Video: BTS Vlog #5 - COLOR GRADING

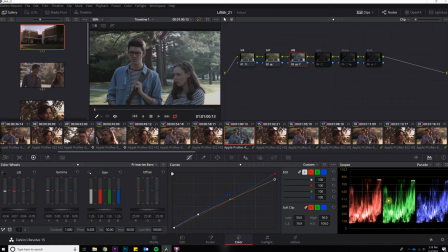745s
You want to make sure that these colors are pretty evenly matched. I think there might be like a slight blue cast in the midtones or something like that.
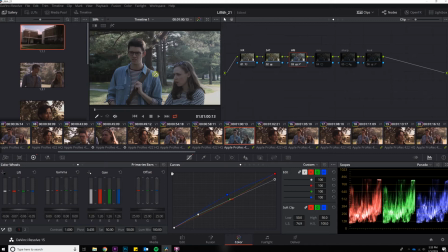760s
Or is that in the shadows? I'm not sure. But I tend to lean, if it's close enough, it's close enough. You don't necessarily have to get it perfectly balanced, but at least not in my opinion. But I think that as long as you get the image away from having this really green,
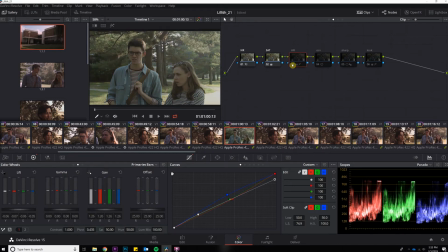780s
tinge to it, this, horrible color cast, and it's very gray and, washed out. You definitely can push the blacks lower, and you can also bring the whites higher. You don't want them to clip the whites, and you don't want the blacks to be crushed down here.
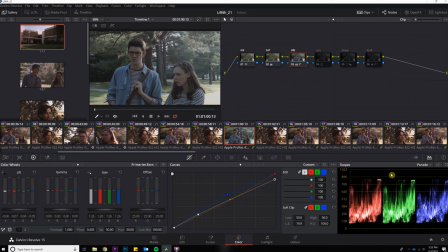798s
So I like keeping it in the middle. I know it's like a little milky. Some people don't like that look, but I think especially for this kind of organic filmic look that we're going for with Lillith, I think that it works. Next is contrast.
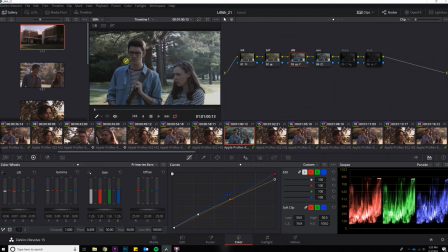811s
You can see it just alters that a little bit so that we get a little bit more detail in the shadows, get a little bit more contrast in the image. This next step, kind of interesting, a little trick that I learned. I use these masks.
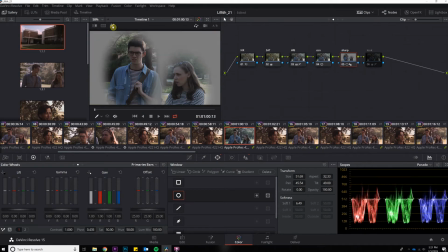827s
I mask out the characters. You can see here what exactly I have selected. And what I do is I track them, which is pretty awesome.
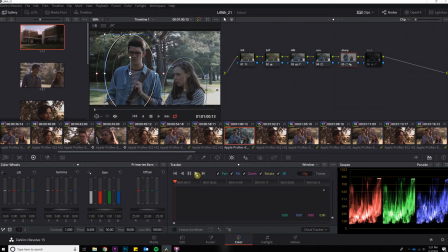839s
You can see here. Actually, maybe I don't, but normally you do if they're moving around. I think it's because they were just staying stable. You can actually track them around the image, and it does a pretty good job of auto tracking.
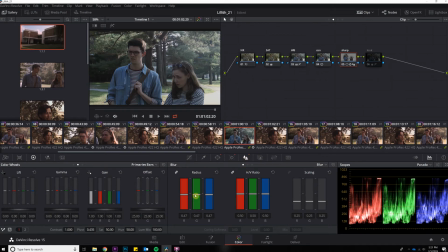852s
And what I do is I actually go to here to blur, and I actually make it a little bit sharper just by like 3 points there. But I think it does help pop them a little bit out from the background,
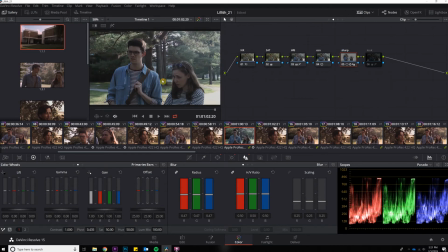865s
just make them a little bit sharper, draw your eye to these characters. And then lastly, this is where we get crazy. Here's the look. Boom. Okay, there's the look. Obviously, things got a lot redder. I love having this red push. I have a little bit of blues in the mid-tones.
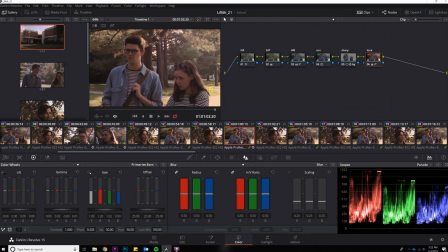885s
You want to make sure that your blacks stay black, and you want all the dark shadows to remain dark. So that's why you see that there. But yeah, it creates this like reddish, pinkish look, which is exactly what we were going for Lillith.
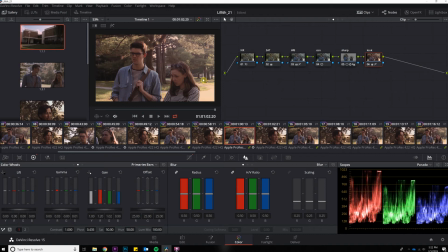904s
We wanted to make sure that we had this kind of old school film look, compare it to things like Twin Peaks, 1992. Also a film later it was either the 90s, early 2000s, Ginger Snaps.
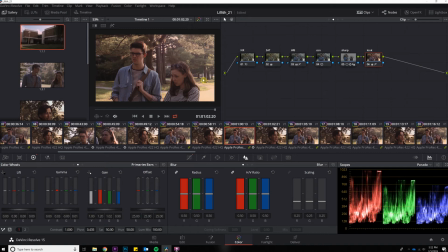922s
That's another film that I've taken some inspiration for the grading. They had this kind of red push throughout the whole thing, and I think that it looks really nice. It looks warm. And gives it this kind of retro, old school vibe.
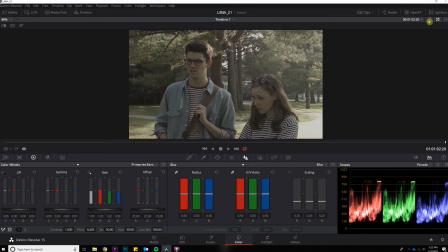938s
So you can see here, again, this is without any kind of color correction or any kind of color grading.
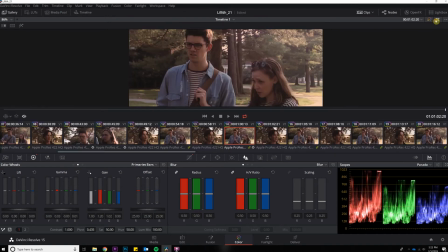944s
And then this is it with it. I think that it really enhances the image, and this is super, super important,
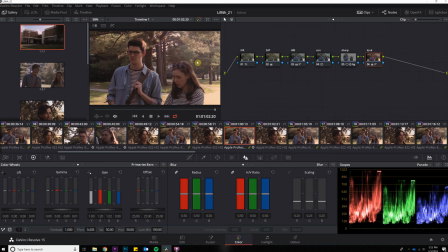952s
a great skill to know if you are interested in becoming a filmmaker. Hello, welcome back. So I'm going to be finishing color grading. Hopefully it doesn't take till the end of the month to do that, because again, I don't think at the pace we're going, I don't think it will. I don't think so either. And I think that we have until the end of the month. Yeah. This is a self-imposed deadline, by the way, just because we think that it's best for like the film festival circuit. It is. Like the general window for entering films into the circuit is like usually mid-February to like early May. Yeah.